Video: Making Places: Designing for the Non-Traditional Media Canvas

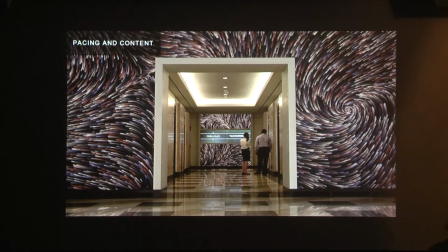[22:49]
where the best trending food is around this area in DC, what's going on in the local events, there's a big stadium right across the street, so pulling stuff that's much more informational.
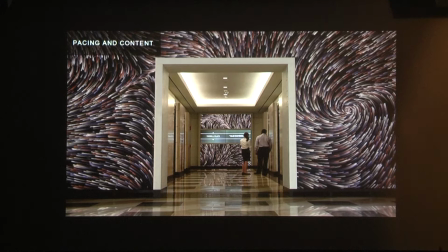[23:03]
And so understanding the layers of these different types of content to create a really, a space that has a clear defined identity.
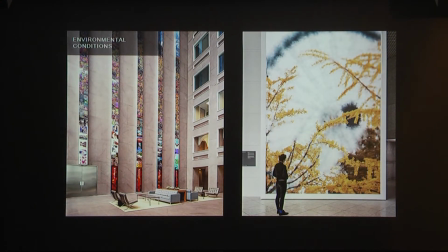[23:16]
Another Another challenge is really understanding the environment so again when we talked about a traditional canvas it was in a very defined environment it's in your living room it's never too dark it's never too bright you're never too far from it you're never too close to it where when you go into a
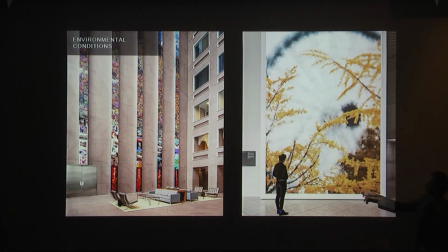[23:34]
physical environment this place in Denver you can see that from 300 feet away and so how do you give a compelling story from 300 feet away that's also compelling right up to it what you're seeing here on your left is a
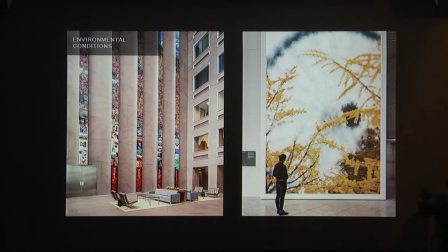[23:53]
it's a mountain scape of the Rockies that's made out of Instagram photos from different photographers and artists throughout the Denver area and so from 200 feet away you see this beautiful Rockies
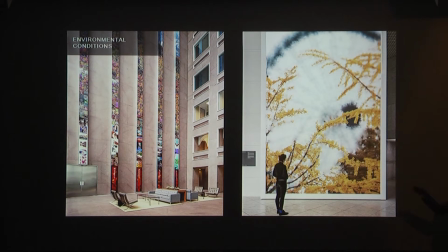[24:10]
image and then as you walk up to it you see each of the individual Instagram photos come out and you get to see all the details of those and so thinking about all the different levels of scale and detail audio
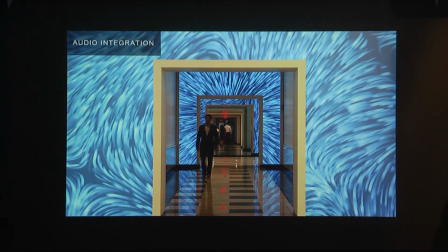[24:28]
audio is a wonderful challenge and it's a challenge because how do you put audio into a space that people actually spend time in that doesn't get repetitive that's not too loud,
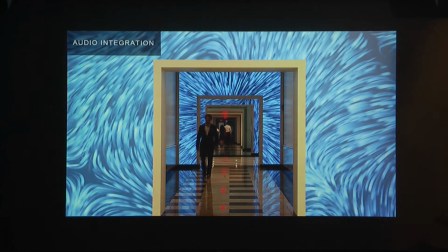[24:43]
that's not too soft, that resonates with the physical space that it's in and appeals to everybody's taste. That's impossible. But it's such a core part of our human experience is having the information given to multiple senses.
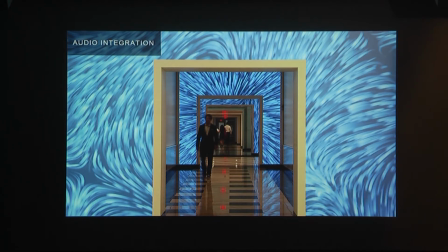[25:02]
This is saying that we're seeing, we're seeing the rhythm of the space, but if we don't hear it, it's not being reinforced. there isn't there isn't that satisfaction of getting similar information on multiple senses which is I think really
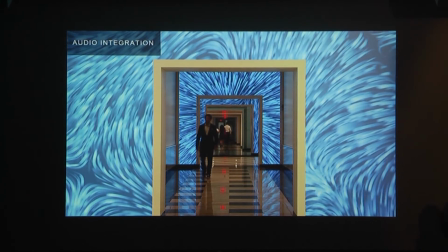[25:17]
core to human existence and so one of the things that we like to do when we think about audio is figuring out where are the spaces of transition in this space here each of these long corridors was filled with audio and this is dynamic audio that was actually sourced
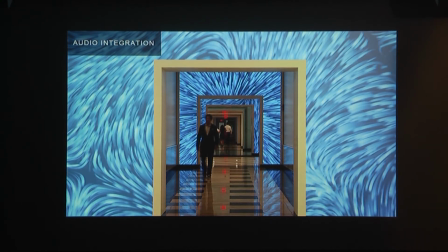[25:38]
from songs and music that Mary Church Terrell, a very prominent civil rights activist that this building is named after. She has this amazing memoir where she talks about the importance of music in her life. And so we worked with an amazing sound artist who took those, stretched them out,
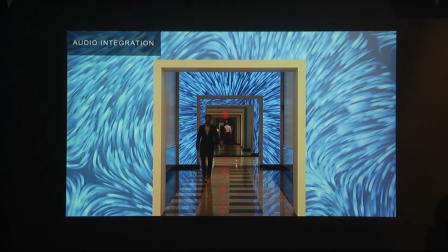[25:57]
built all these layered and complex audio escapes that are tied to the movement of people and the movement of the media and always shifting and changing but they only happen when you move in through these hallways and so it's this it's this really great moment in this space when you go from the main lobby and you
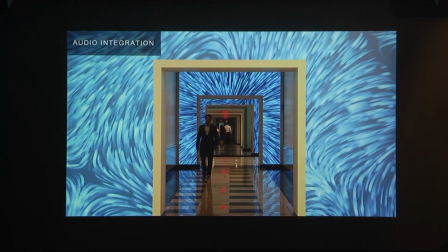[26:16]
step into the hallway and now you're surrounded by media visual audio and we've even integrated with the lighting system there so all the architectural lighting shifts and changes with the media as well. So audio is a real opportunity,
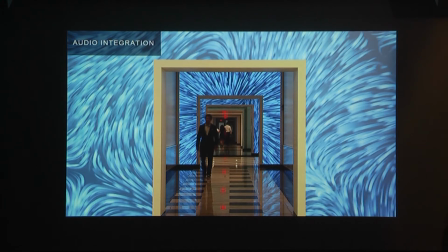[26:34]
it's a real challenge, but if you can get it right it really creates a much more satisfying experience.
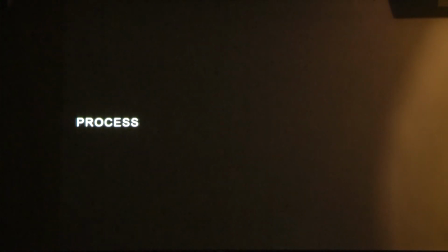[26:43]
You'll see it's so sad when it goes away. Now it's just an empty room and it's dark.